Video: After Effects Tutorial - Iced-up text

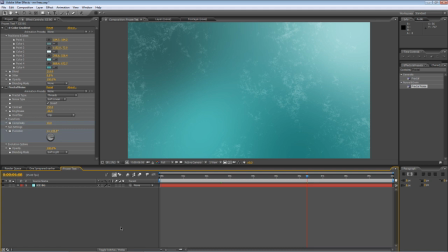(4:09)
Next thing to do is to create our icy-looking text.
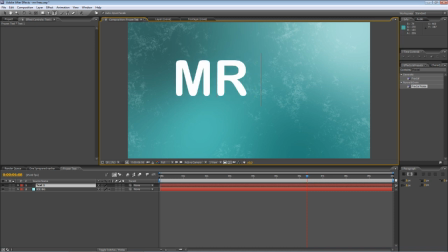(4:12)
So go to your Text Tool and just type the text in to the composition.
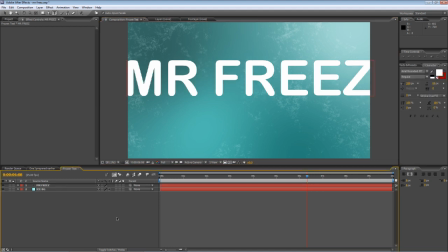(4:22)
Now, this will work with any typeface you like, but obviously glass tends to work best on rounded surfaces,
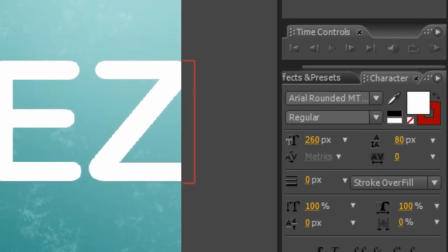(4:27)
so I've chosen the Arial Rounded MT font, which you should have installed by default on most Windows systems.
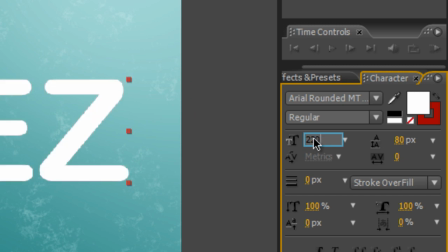(4:33)
I just need to tweak it a little bit because it's a touch on the large side, so I'll take it down to 220 pixels.
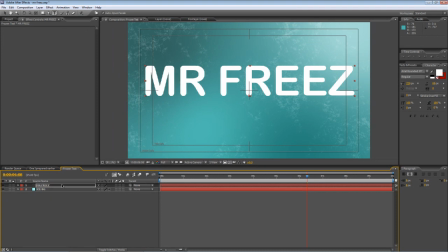(4:40)
Tap apostrophe to bring up the guidelines and just hold down Shift and use the cursor the keys to nudge it into the center position.
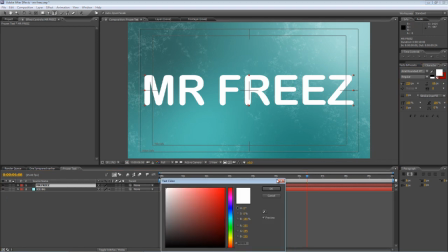(4:52)
Okay, I'm also going to change the color and use the eyedropper to pick one of the bright tones from the background color.
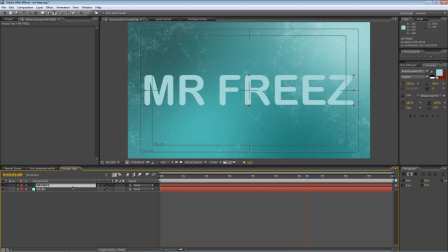(5:03)
So how do we make this look glassy? Well, it's with one of our old favorites, the Bevel and Emboss tool.
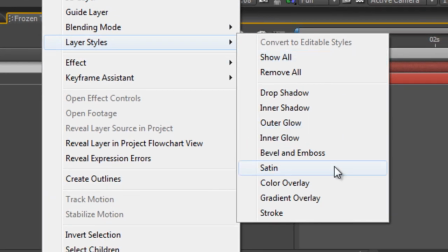(5:08)
So right click on your text layer, go to Layer Styles and select Bevel and Emboss. and you'll get the default settings,
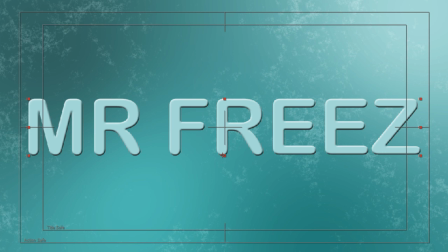(5:15)
which is the Smooth, Highlight and Shadow, Bevel and Emboss, which looks a little bit like this.
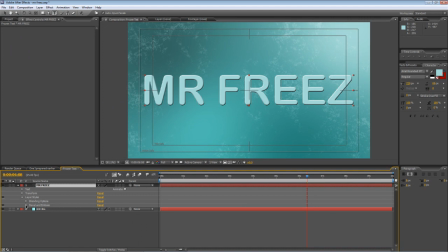(5:20)
Now, that's not what we're after, so let's just tweak it a little bit. Troll down the Bevel and Emboss settings.
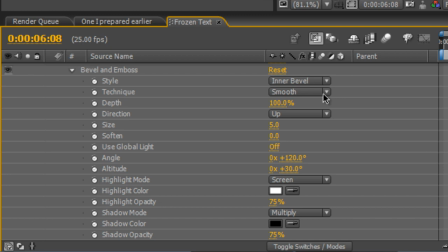(5:27)
Leave the technique to Smooth, but increase the size to about 15,
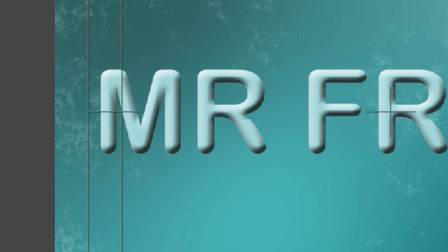(5:36)
just to really round it all off. And now we scroll down to the Highlight and Shadow modes.
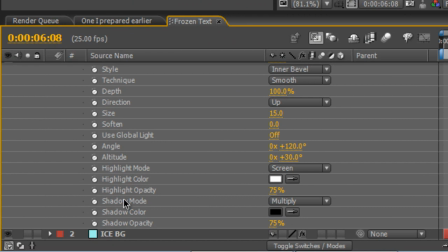(5:43)
Now, the highlight mode is pretty much how we want it to be. It's set to screen and the highlight color is white. Now, all we're going to do is repeat that for the shadow color. So, essentially, we've got highlights coming from both sides.
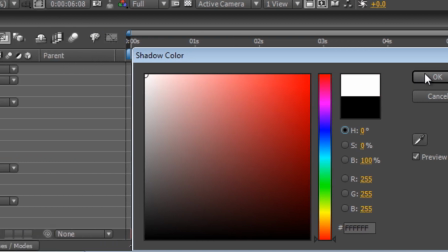(5:56)
So, go to the shadow color and pick white and then go to the shadow mode and select screen.
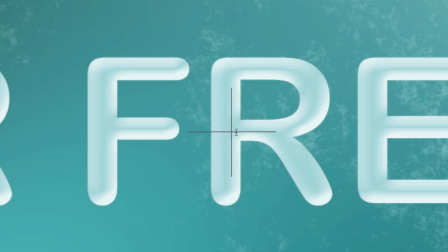(6:04)
and instantly you get this glassy frosty looking text which is a lot easier than
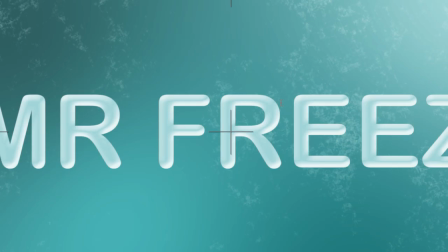(6:10)
using the conventional method which is the CC Glass preset and that tends to distort the text.
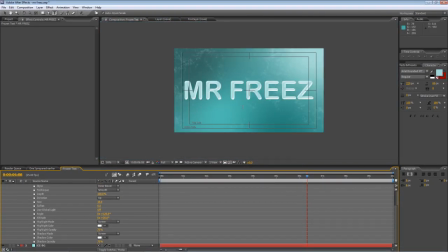(6:16)
This way we actually keep the dimensions of the text which is pretty handy.
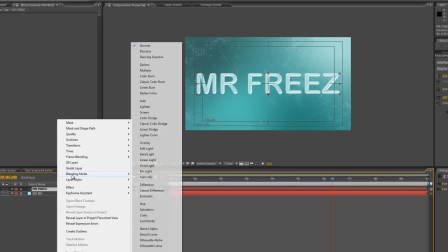(6:21)
I'm going to right click the text, go to blending mode and select soft light again.
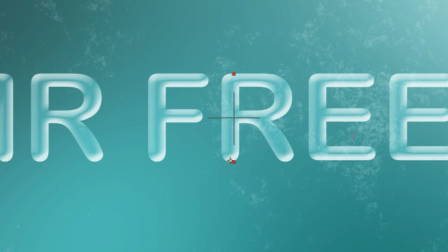(6:26)
And that'll just let some of the background colour show through as well as some of this frosty detail which you can see around this area here.
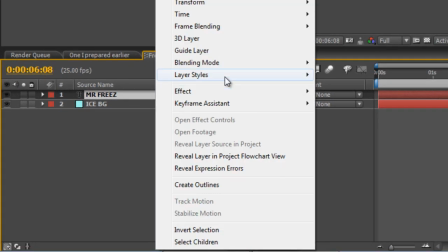(6:34)
So, again, right-click on your text layer, go to Layer Styles and select Outer Glow.
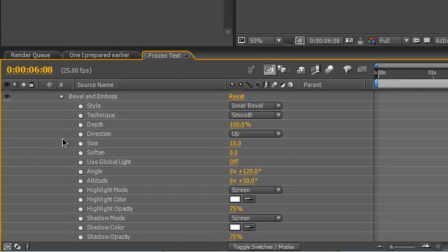(6:42)
Now the default settings for Outer Glow are a rather pale-looking color.
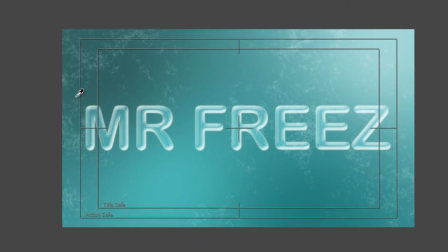(6:47)
What we're going to do is use the Eyedropper tool to pick one of the darker tones from the background,
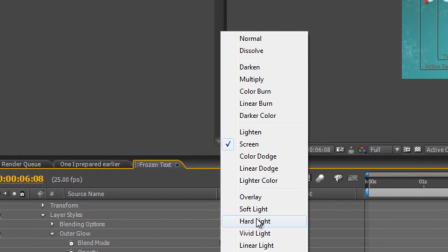(6:53)
change the Blend Mode from Screen to Color Burn and
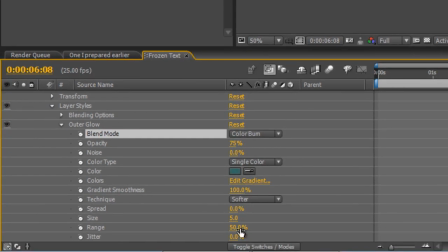(7:02)
we'll increase the
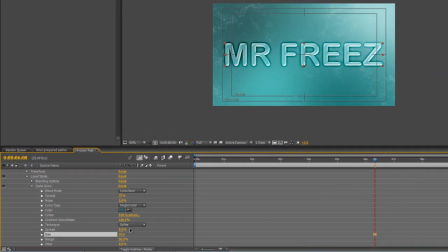(7:04)
size to about 20 and drop the opacity right down. It's kind of like a drop shadow but just all the way around the text.
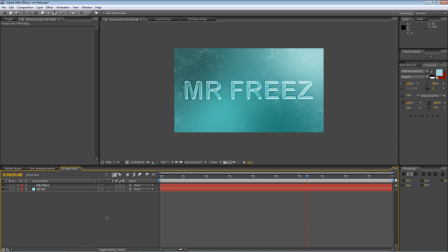(7:16)
So that's probably good enough for a lot of projects but there was one technique that, like I said, I found completely by accident and I'm going to create that one now. It actually started off as a further technique for this text so So I'll run through both of them. What we're going to do is hit Control and D to duplicate the text layer.
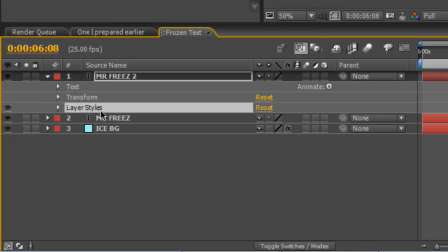(7:36)
Twill down the properties and just delete the layer styles because we just want the basic text.
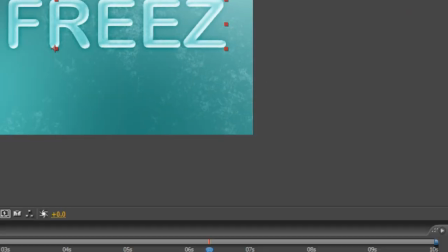(7:42)
Go to the Character Color and select White.
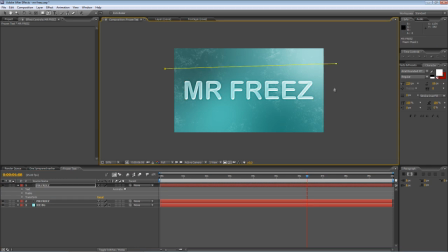(7:48)
Then go to the Pen tool and just draw a quick rough mask with
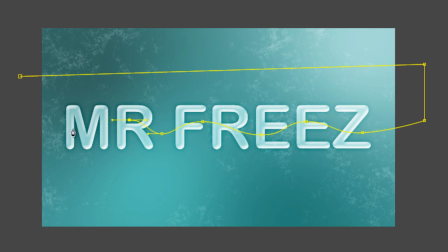(7:58)
some nice curvy bits cutting directly across the middle of your text layer and
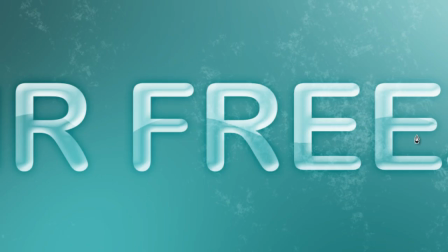(8:06)
when you just close that mask off it gives us that horizon effect that you often see on 3D text.
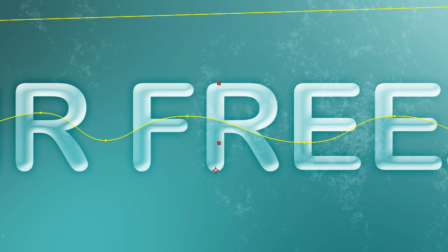(8:15)
One thing you can do just to soften it up a bit is go to the mask feather
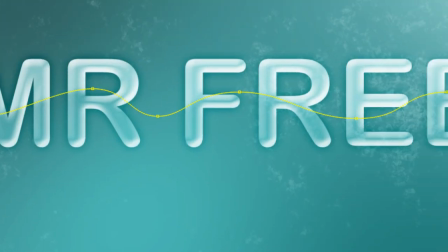(8:20)
and just maybe feather it by about 10 pixels and
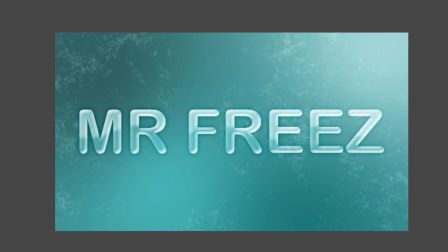(8:25)
that just finishes off our icy looking text, gives it that really nice frosty look.
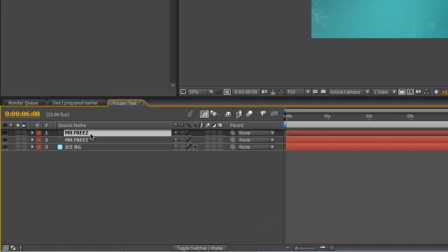(8:31)
Okay, Okay, so final step, the accidental step, I'm going to duplicate the Mr. Freeze Highlight Horizon layer,
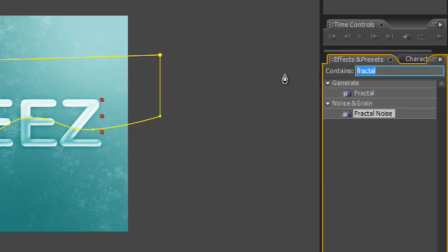(8:42)
go to the Effects and Presets panel and find the Fast Blur,
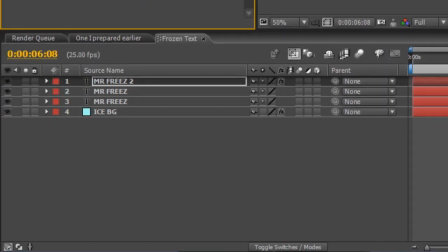(8:48)
drag it onto the top text layer and increase the blurriness by about four.
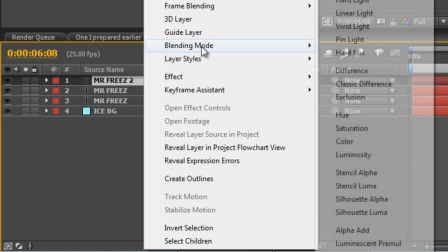(8:55)
Then go back to your text layer, right click, go to Blending Mode and select Luminescent pre-multiply.
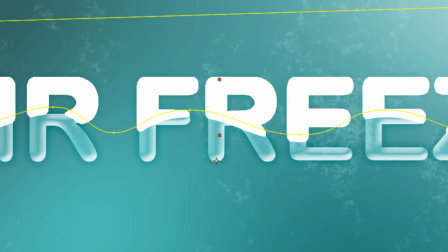(9:02)
And it gives us this frosting effect. It just seems to be a combination of the fast blur that makes this work.
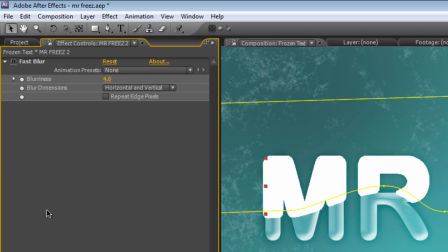(9:10)
So if you see as I enable and disable it, it kind of breaks and then fixes it. And just to finish it off, we're going to hit the T
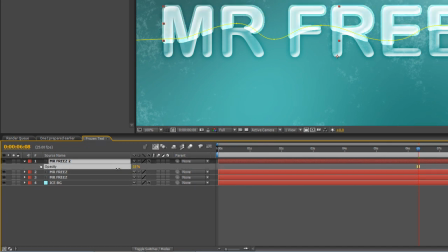(9:19)
button to bring up the opacity and drop it right down to about 40%
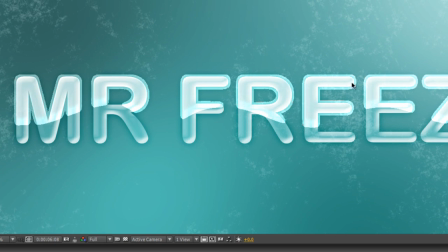(9:24)
so you can see the the underlying text showing through. And that gives us a look as though it is frozen in ice.
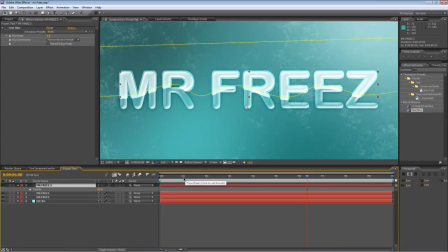(9:33)
And just to animate that, all we are going to do is go to the, maybe the one second point on our timeline, go to the mask properties,
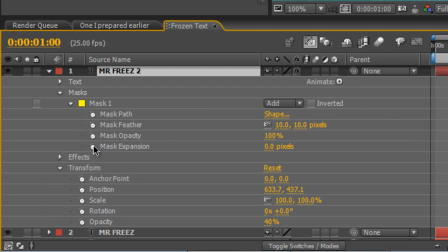(9:44)
create a keyframe at the mask expansion point,
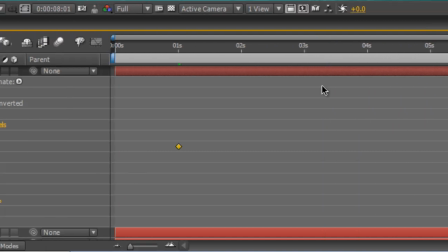(9:50)
go to the eight second point, create another keyframe.
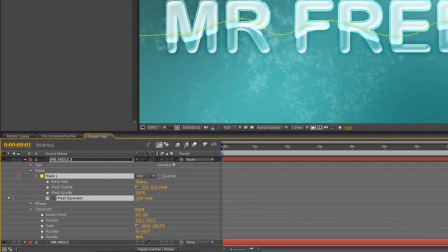(9:54)
And now we are just going to increase increase the expansion until it covers all the text, so that's 110 pixels in this case at the end point. Then go back to the first keyframe and reduce the expansion until it's no longer visible.
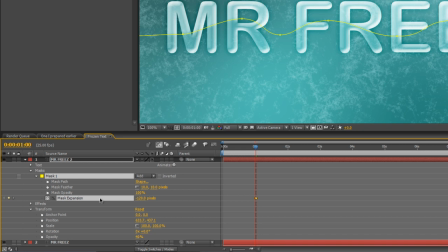(10:13)
So that's minus 120 pixels.
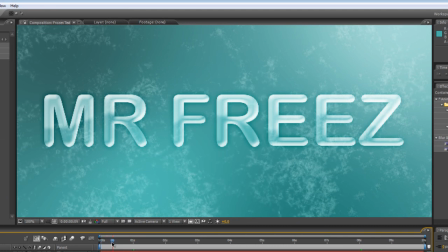(10:18)
And now when I scrub through the timeline, you'll see we've got our frosty text, our icy layer and what looks like an ice cube performing over the top of the text.
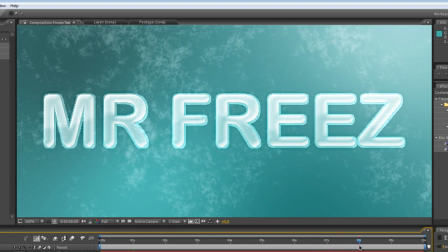(10:29)
I can't take credit for this because as I say I was actually looking for a completely different effect and found this one totally
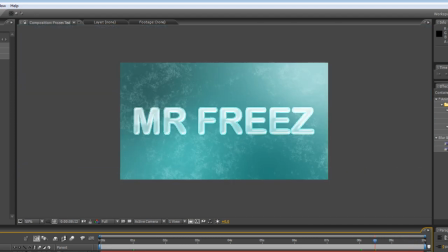(10:35)
by accident but it's that kind of thing that makes working with After Effects so much fun.
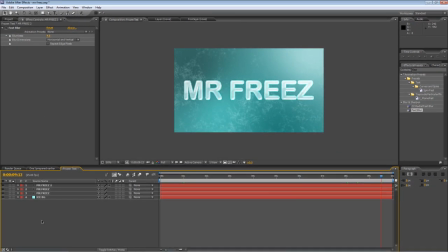(10:41)
Okay, one last thing and we'll call it quits on this one. Right click and create a new adjustment layer.
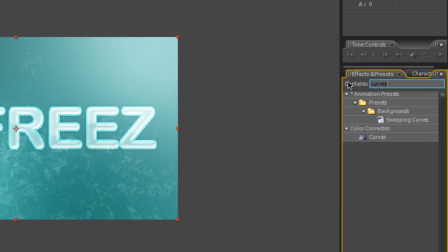(10:48)
In your Effects and Presets panel find the Curves effect, drag that onto to your adjustment layer.
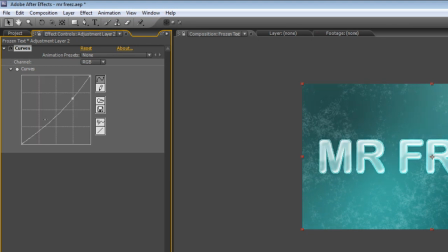(10:55)
And we're just going to play around with the curves.
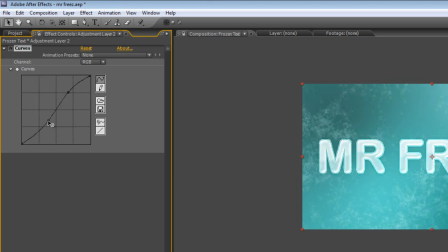(11:01)
Maybe give it a bit of an S-curve to give it that really frosty look.
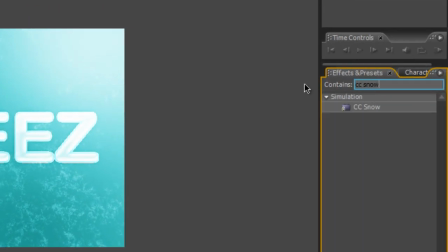(11:11)
And finally, type CC Snow into your Effects and Presets panel and drag that one onto the top as well.
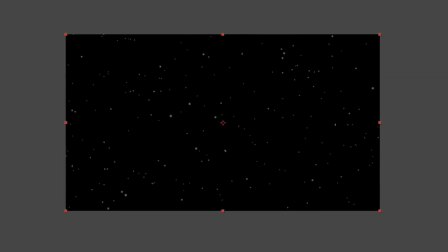(11:20)
Now if I just solo that, you can see the CC Snow effect is just a standard snowfall.
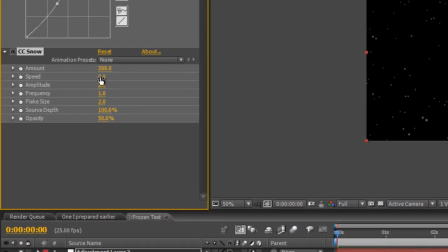(11:26)
Go to the Effect Controls panel, type zero into speed, zero into amplitude, and zero into frequency.
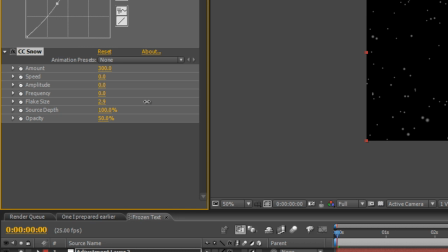(11:38)
Maybe play around with the flex size a little bit, make them a little bit larger, and increase the amount to about 600.
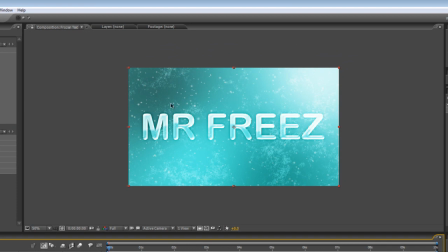(11:49)
And that will give it this subtle icy spotty layer. I might just drop the opacity down because it's a little too spotty. Down to about 15%. Okay, so there you have it. You're ready to render.
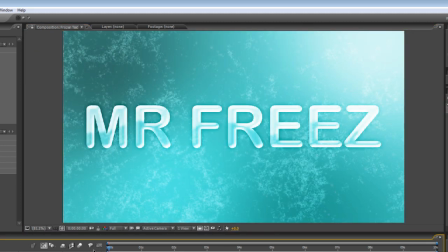(12:05)
And this is how it should look.
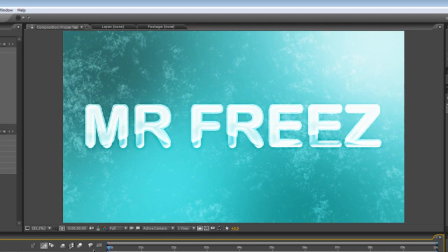Now, there's probably a ton of other stuff you could do with this, but I think I'm going to stop it for there.